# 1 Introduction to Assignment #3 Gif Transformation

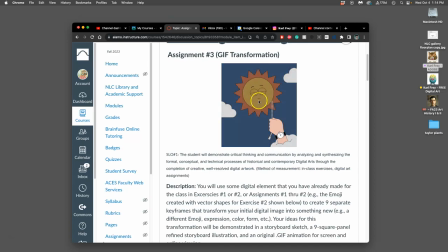148s
but the sun doesn't actually change it just moves it's the the sky that changes right
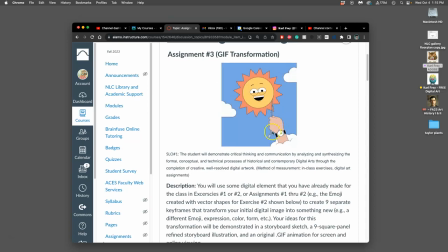159s
and the clock changes but these are just movements the sky shows us that something's actually
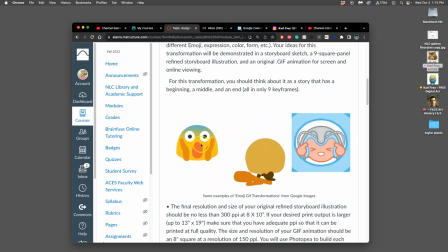166s
transformed here we don't have a transformation we just have zooming in and really cute expression right here we have a transformation because it starts one way ends another way here we have a transformation
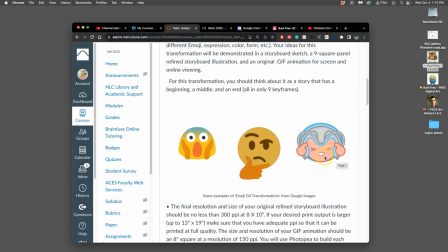184s
starts one way with involved ends another way so it can be the addition of a new element it can be the change of an existing element but it can't just be movement of existing elements this
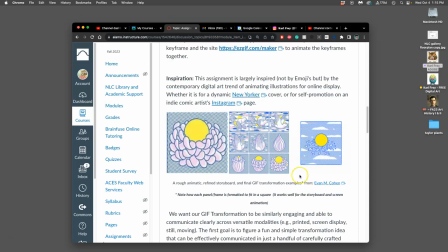201s
is an illustrator i really like named evan m cohen and he does both print illustration and animations and he does them all himself you know it's hard to find animation that's just done by one person so he's very efficient and limited with it it's
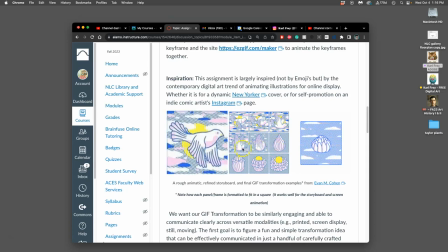217s
all digital so here you see his his print that shows these nine frames and then this is his rough animatic for this transformation so it's just these nine frames played and
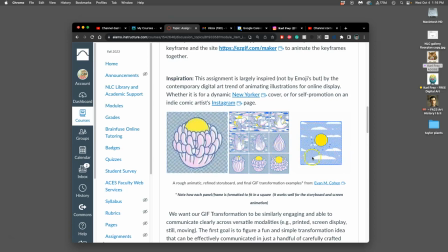234s
then using that he's able to decide how to smooth it out into a finished animation and what i love about it is he adds some subtle things that just make it a lot better so it's a lot more than nine frames this is more like like 30 frames but once
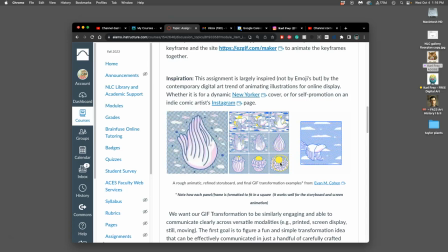253s
it ends at the flower you'll see that the flower petals fall away and it's just a sun and then that dissolves and then the bird flies in from the left so this is called setting to reset so that it
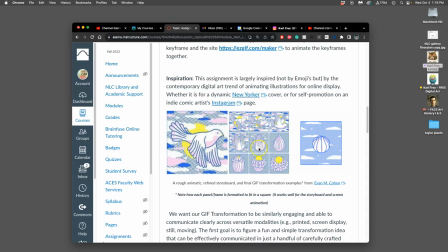268s
works as a beautiful loop this is still the main transformation that's shown but it sets to reset so it can just play endlessly and be rewarding also smartly he simplified another transformation that you saw in his in his
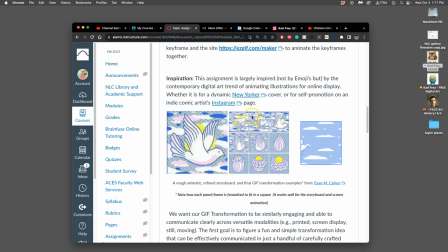286s
comic print in the comic print it starts with this background with the sun and with the clouds and then those those slowly fade away and that's a transformation of setting for
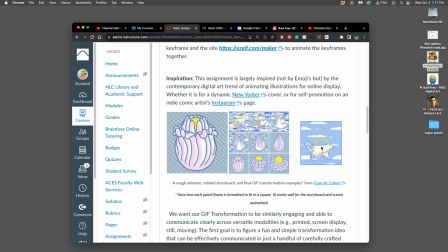302s
the animation so that we pay more attention to the transformation of the figure of the character he has simplified the background so the background is not transforming anymore it's just moving and it moves consistently does that all kind of make sense so the reason we save it both ways is not just
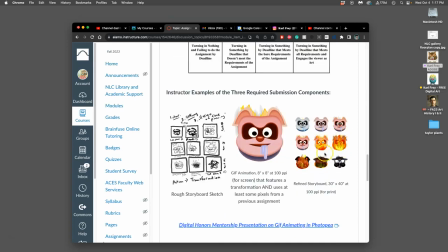322s
so you can have a portfolio piece that you can print and show that you've learned animation skills but so you can also see how time-based media is experienced differently by the viewer can emphasize different aspects of visual art than still media so they're
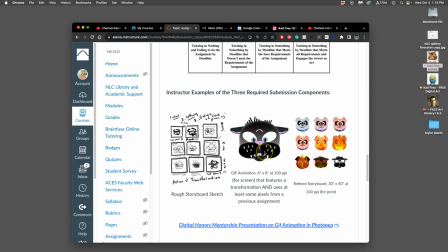340s
both telling a story but this is one where you control the the viewers expression of time all right thank you all
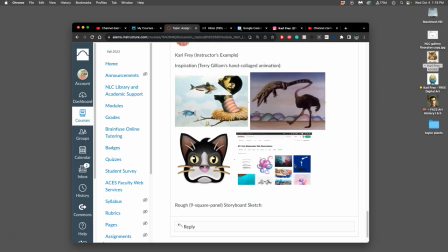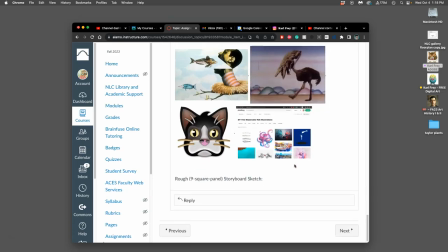360s
right sounds like it works
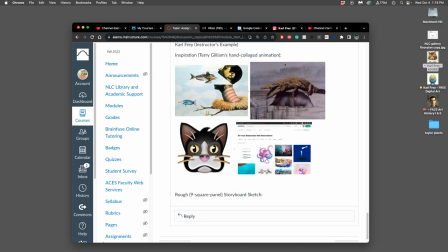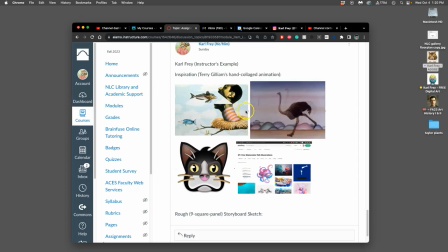368s
so my inspiration are these images and then the the pre-existing assignment that i did was exercise two i want to use my vector cat so the first thing i want to do is create a new folder for assignment three